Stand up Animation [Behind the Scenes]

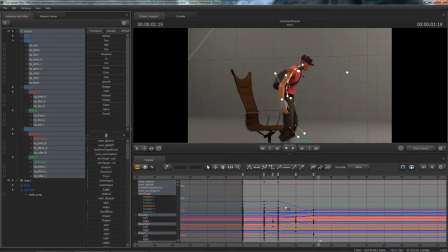486s
He gets up a bit too slowly. Well, he moves forward a bit too slowly there.
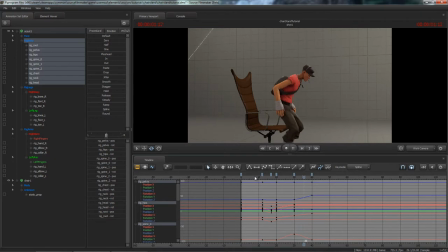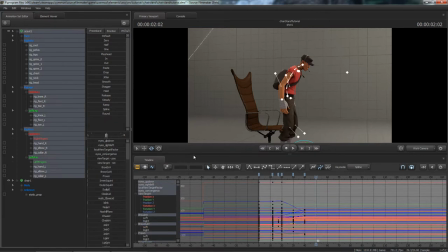504s
I'm going to add in the last pose here for him to be fully standing up straight.
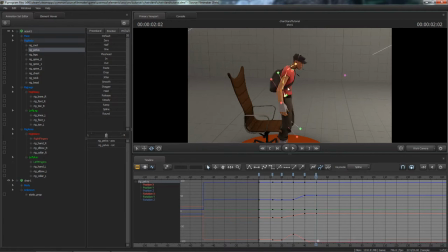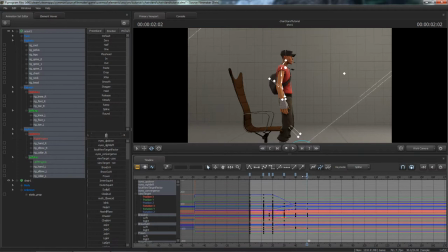So I might as well, let's see what it looks like if I do that. Now I'm just going to delete those keyframes and move
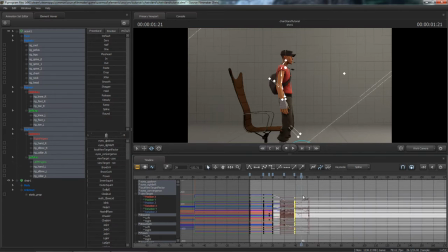546s
delete those keyframes, move the new end pose to where the old one was.
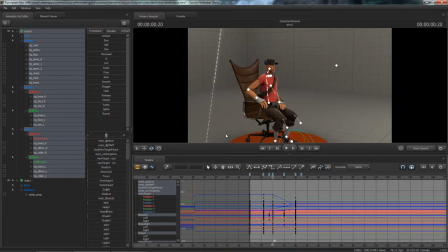556s
It's really annoying how Source Filmmaker lags if you have the bone selected. There's no real change in the viewport because they are hidden anyway.
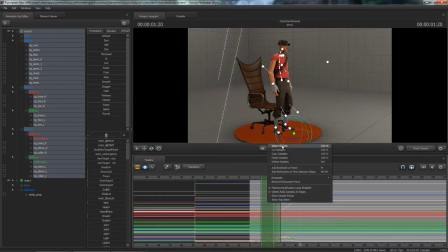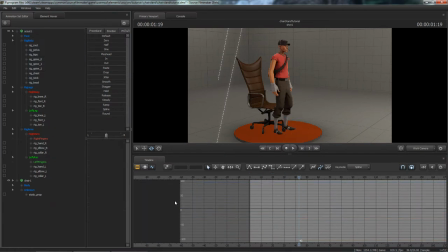575s
So you have to unselect it and then watch it. But that still looks really lifeless, and I think the reason is because they're all bending at the same time.
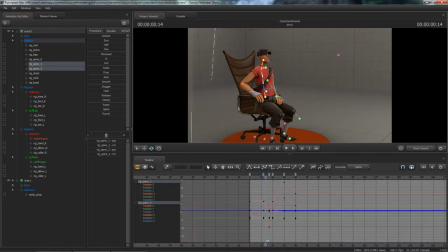593s
So if I select all of these spines and I come to the rotation, the X rotation of each of them, I hold control and click that so I can select each individual control. And you see spine 1,
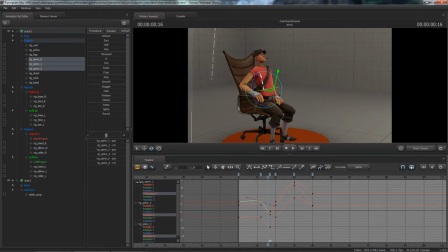610s
if I select this control, you can see spine 1 has an asterisk next to it, the rotation does, so I know that that's spine 1. So spine 1 is at the bottom, and I want spine 1 to move last, so I want the top one to move first.
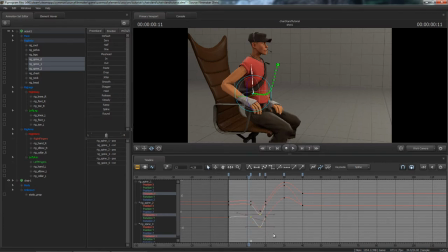629s
So if I select these keyframes, and I want them to move last, so I move it down.
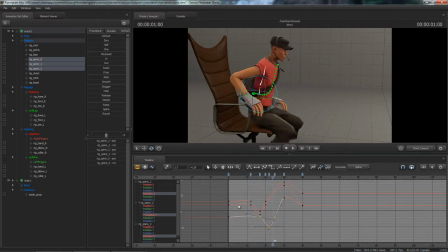648s
Then I want the middle one to move second, so I'll move that down as well.
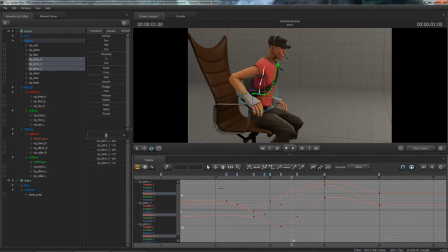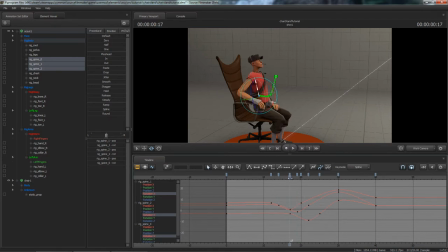See what it looks like if I move the pelvis back.
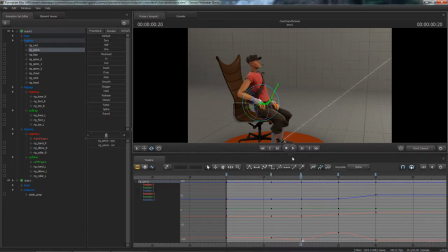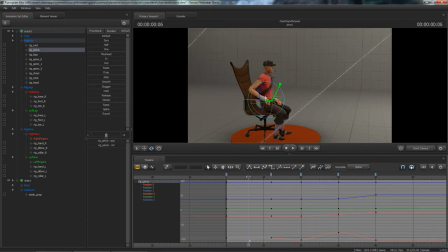707s
And the reason why it looks so stiff is because his neck is moving forward at the same time the rest of his body does, so it makes him look like he's made out of wood or something. And really,
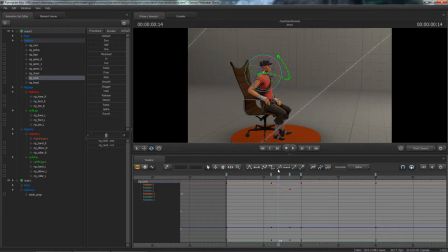722s
the smaller joints will take a bit longer to carry forward because that's not where the power is coming from. The power or the weight, the momentum, is coming from his body and his head is just following along.